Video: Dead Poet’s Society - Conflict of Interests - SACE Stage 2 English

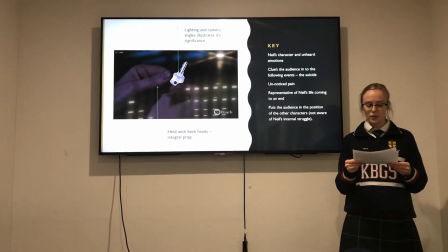The close-up shot of the key is a prop that was utilised to initiate the audience thinking towards his suicide.
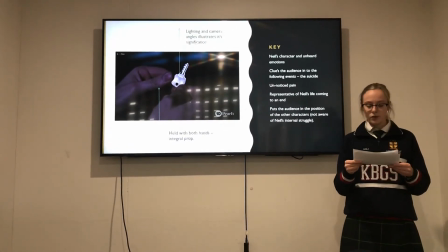Keys are a symbol of opening and closing, and for Neil this key was a representation of his life coming to a close.
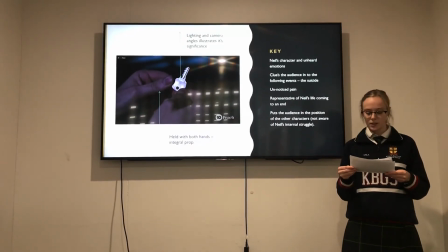Neil had difficulty in expressing his emotions towards his father, and therefore his pain went unnoticed by many.
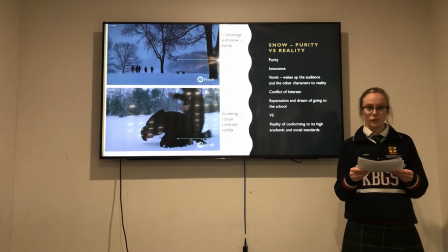The utilisation of props has additionally solidified this ideal. Snow was another prop that showed extensive conflict of interest.
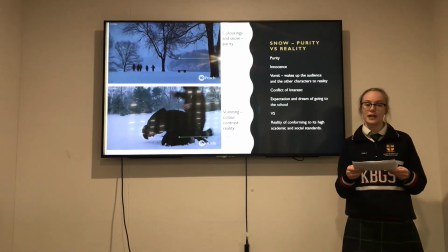Once Neil had been found, Richard Cameron was seen in the snow, symbolising purity and innocence.
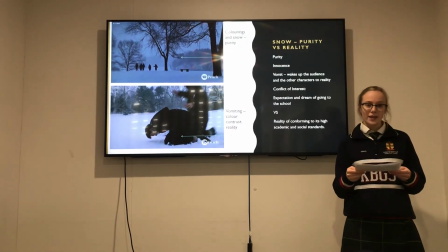However, seconds later, he vomited on the snow, waking up the audience and the other characters to the reality of what had occurred. The conflict of interest highlights the expectation and dream of going to this school and the reality of conforming to its standards.
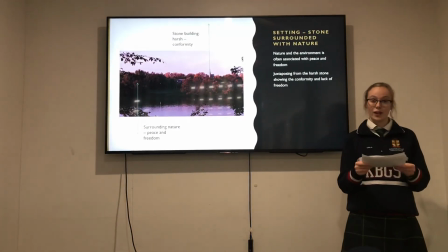The setting exhibits great conflict of interest in various forms.
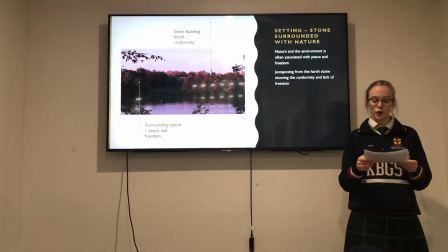A wide shot was utilised and illustrates the stone building surrounded by luscious nature and colourful environment. Nature and the environment often associated with peace and freedom, juxtaposing the standards of the school, conforming the students and allowing little to no freedom within their school setting.
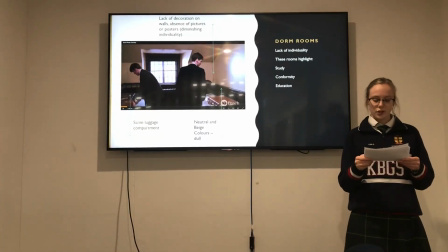Likewise, the school itself additionally illustrates this conflict of interest by the appearance of the dorm rooms.
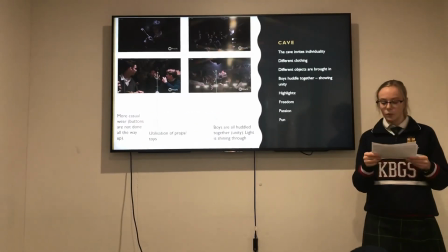The lack of individuality portrayed within these rooms, compared with the setting of the cave, opposes each other and the conflict of activity within these rooms.
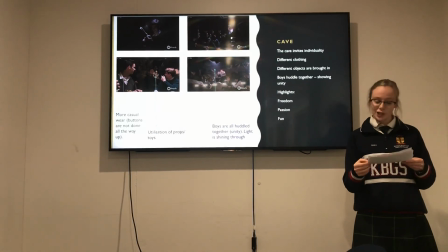The dorm rooms highlight study, conformity and education, whereas the cave highlights freedom, passion and fun.
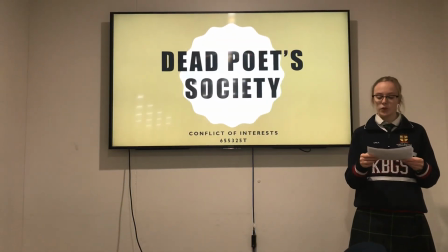By Weir displaying a conflict of interest throughout his film, he allows the viewer to be open-minded in their interpretation of the film and the message conveyed. Within the classroom, we would all hold differing opinions as to what the message of the film was.
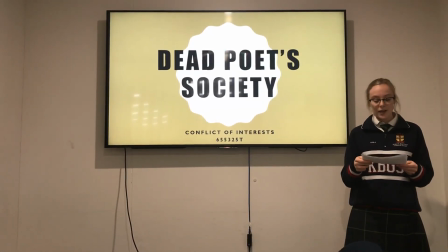A conflict of interest, if you like. Is the message to seize the day, to follow tradition in hopes of being successful, or maybe it's a combination of both? If Weir has made us think and engage in this, he has succeeded.